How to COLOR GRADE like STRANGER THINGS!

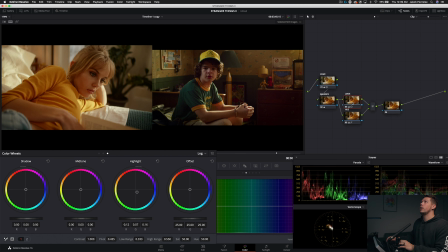[8:49]
And yeah, just like that, very subtle, but I think it's a big change there. And then I do wanna go back into my gamma because Dustin's skin, on the right side, it just looks so natural. Ours is still kind of getting that warmth there. I do wanna pull it back just slightly and then really start working on the shadows here.
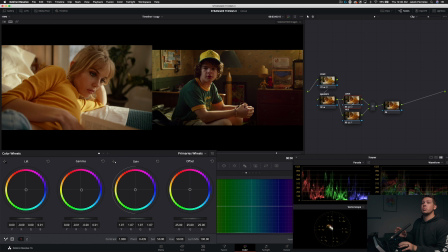[9:11]
Now, a big part of creating these professional grades is what's called stacking. That is gonna be pushing several colors on top of each other into different areas, different regions of your shadows, midtones, and highlights. So what I'm doing here, we've already pushed one color into the shadows on the balance node, and then we're kind of stacking on top of that with a look node, and we'll do it again,
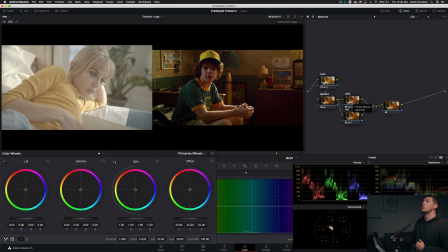[9:28]
further refining the look in this look adjustment node, the sixth node here. So already, we've got a great looking image.
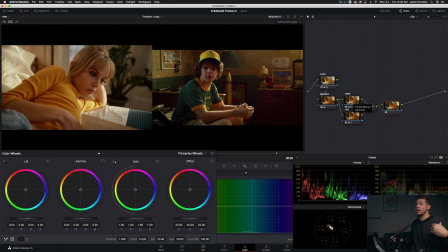[9:36]
I think you can show this to any client and they're gonna be incredibly happy with it, but let's just continue pushing it as far as we can, seeing if there's any final steps we can do to make this look even better. Let's go into offset on our last node here, and we're just gonna kind of move this around and see where it looks best, see what this image really is asking for.
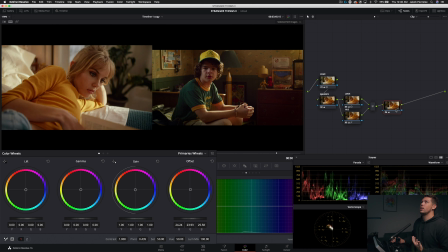[9:54]
And man, really just depending on what your client wants, we've kind of got the Stranger Things look here. This is looking really good in my opinion, pulling a little more towards blue or teal. And then we can counter that with just pushing in the gain a little bit more warmth.
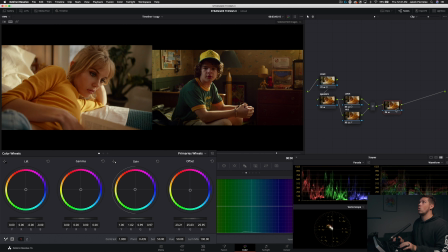[10:10]
Maybe the same thing in the shadows here or not. We're just playing around with this. And let's go back into our hue node. I think we could push that blanket a little bit further towards green. Just kind of getting rid of any strong blues here.
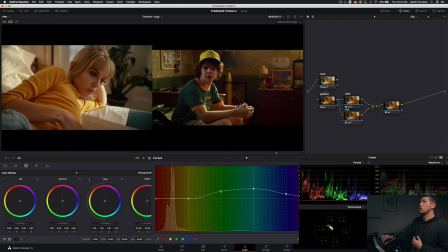That's looking good. Let's pull the saturation down on that as well. If we wanted to, we could add some vignettes real quick. So if you want to do that, let's go ahead and hop down here. We'll add a window.
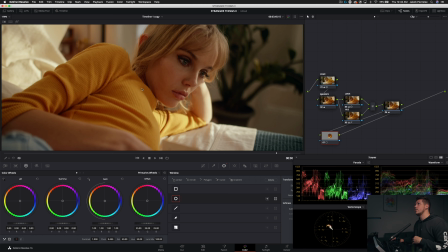[10:49]
A lot of times I like to do an inside and an outside node. In this case, we're only going to be building that vignette with one node.
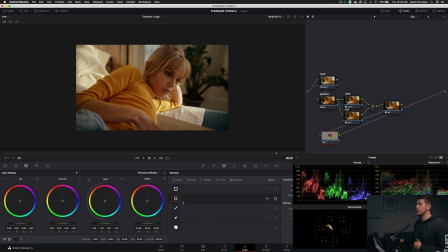[10:54]
So we're just going to add that circular window. We've clicked it, didn't pop up. You can just click this square here. Now it's back. And we want to give this pretty good size. I want to really pull her out as much as we can. And then we'll add a ton of softening. And let's go ahead and invert that.
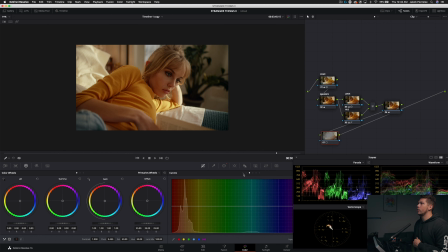[11:12]
Then we'll go into our curves and grab an anchor here in the middle and just pull down slightly. And I can see I want to refine that window a little more. I want to make it a little narrower. That's pretty good.
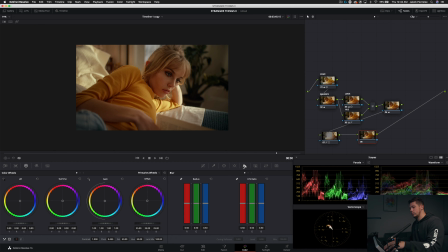[11:27]
And then we could add, of course, our sharpening. About 0.47. And then, because that's the weird thing about Stranger Things is like it's this vintage look, but it is still so sharp. And most of that's because in the third season, at least, they shot it in 8K. So it's on red.
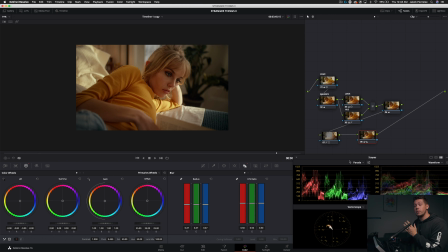[11:44]
It's going to look outstanding. They shoot it very, very well. It's in 8K, but it's also very sharp. And then we add this grain on top of it, and it really just pulls the whole thing together. So let's go ahead and go into our effects. We'll add grain.
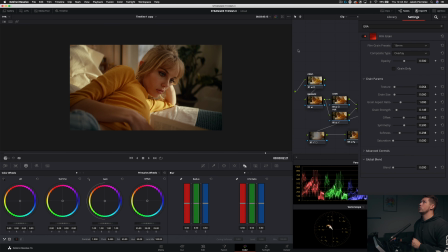[12:01]
And we're going to zoom in here.
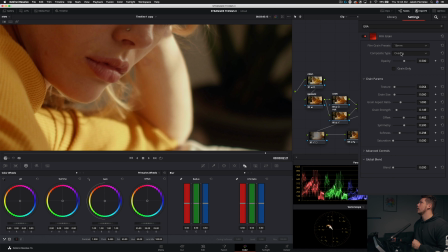[12:04]
Kind of into the highlights is going to be a good area. And let's select our favorite 35 millimeter 400T. I'm going to bring that size up just slightly, as well as the strength.
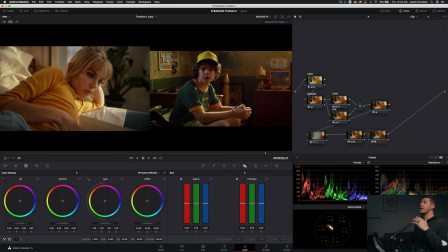[12:18]
And now let's just kind of look at the image and analyze it. I think it does look pretty dang similar. What I do want to do is continue just adding more warmth into the highlights there, maybe as well into the shadows. Kind of playing on this, kind of playing this balancing act between our lift and our gamma.
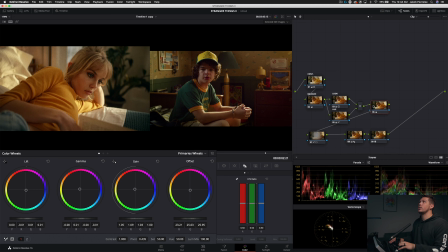[12:37]
It's looking good. Maybe pull our highlights up just slightly and our lift down. Back into our log. Let's go back into the look node here. Pull a little more blue into those highlights to kind of make them feel more natural.